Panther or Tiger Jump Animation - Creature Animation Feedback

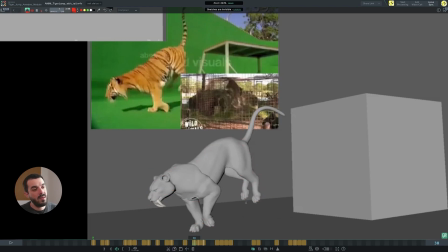494s
And in general, with creature animation, you have to spend a lot of time and attention onto the shape of the pose, because the 3D model will have very often pose that looks like boots. If you check the reference here, it's very difficult to know what's going on in the reference,
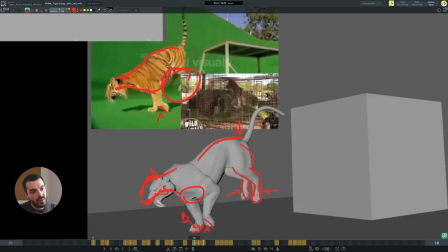511s
but I can guarantee you that you are not going to have this kind of shape in the pose, because that would break the anatomy quite a lot. You're going to have instead a pretty continuous line going down to the toes. So you really want to try and mimic that. On pose 40, again, you have a topology problem there.
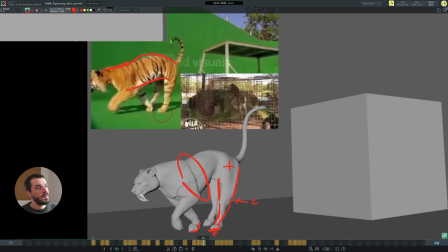531s
The geometry is crumply. In general, the reference is a little bit more stretched, especially with the neck. So again, you want to try and create that line of action. You're nearly there, but this part of the neck is not really that convincing yet.
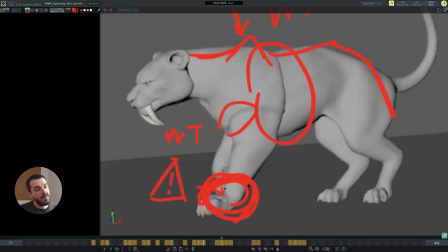543s
And then as the animation moves forward, you really want to check the shape of the paw, the front paw in here, which really looks broken.
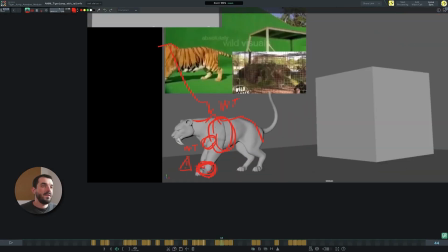550s
And in general, the topology around the arm again. And another thing that tends to happen in big cats is that the clavicle is pushing up,
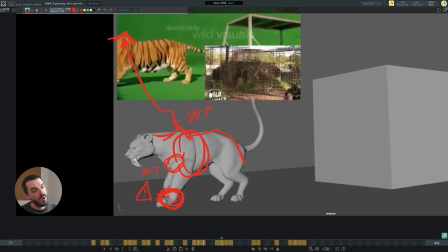557s
the scapula is pushing up quite a lot in there, and you want to have that shape going on even in your 3D geometry, otherwise it will look like a different character altogether. And the same kind of checks you want to have throughout the animation until the end.
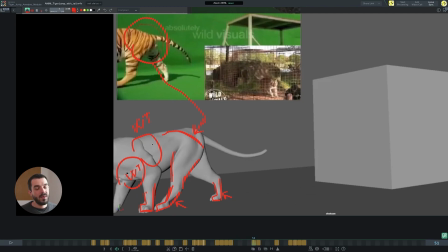571s
Animating a character leaving the screen is almost always a bit deceptive, because at least in my case, I used to think that part was really not that important, but it can really break believability when the character starts crumbling apart towards the end of an animation.
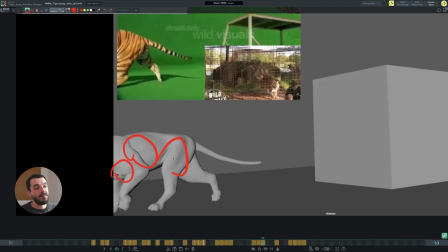586s
We were buying into it, and then it kind of breaks apart. It makes it difficult for the audience to believe in your animation. So in general, always try and check the line of action of things issues in particular when you leave the frame, because this is clearly broken and maybe people won't be able to tell the difference,
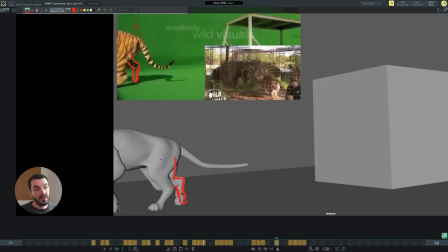604s
but their brain will have seen something odd going on, especially say in this area. So what I do, I actually animate in 3D until the character is out. Even if we don't see it, I still animate it, or at least I draft up the animation so that when I spline,
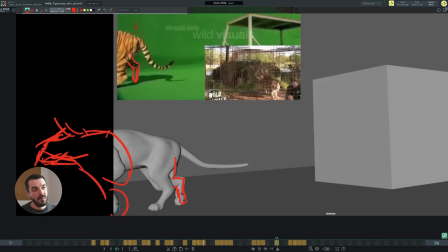622s
it will be much easier for me to produce believable animation for the half of the character which is on screen. Tail action looks okay, but towards the end, as the character leaves the frame, it kind of gets stuck here, so maybe you could add a little bit of flexibility there.
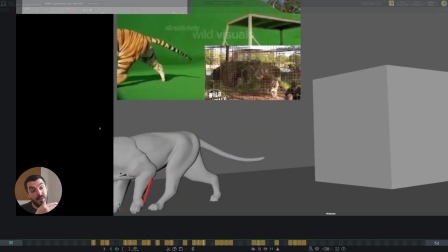637s
In general, the animation feels fluid, it feels smooth. This is probably one of the cases in which an animator got the workflow right,
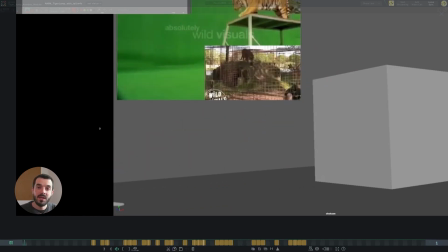646s
but maybe they were so busy with managing the workflow that they forgot to check the poses and in general the topology of the character and the correctness of the volumes.
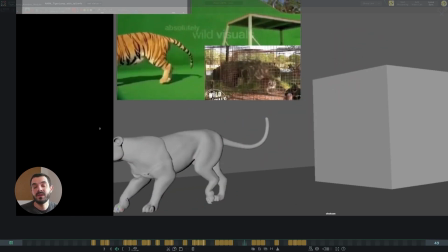656s
And volumes are quite relevant for animation, so you do want to take care of them.
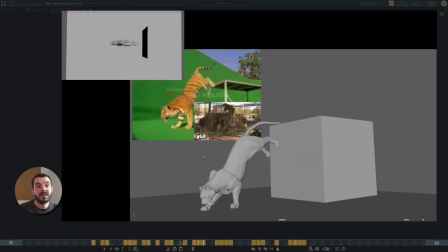661s
And we always have to be mindful of the fact that in some companies there may be a department that sculpts out anatomical issues when the geometry wrinkles up too much, it crumples too much. But in general, you can't rely on such luxury,
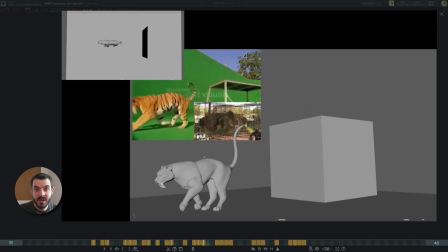675s
and the shot usually is sculpted when the rig can't physically make that pose that you're trying to achieve as an animator. But I think in this case, there are some controls which are being pushed a little bit too much.
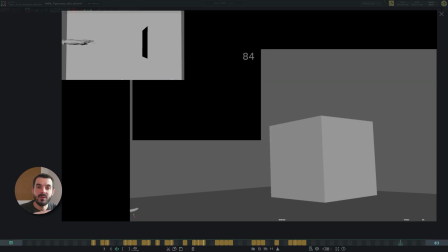686s
Having said that, once this shot is going to be cleaned up properly, it's going to look quite good.
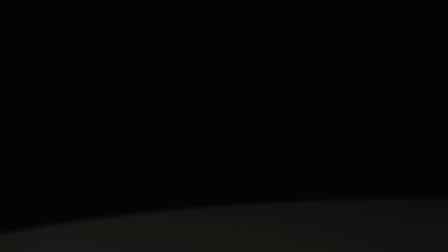691s
So well done so far. I hope you have found this video useful, and if that's the case, please like, subscribe and hit the notification bell. Have fun!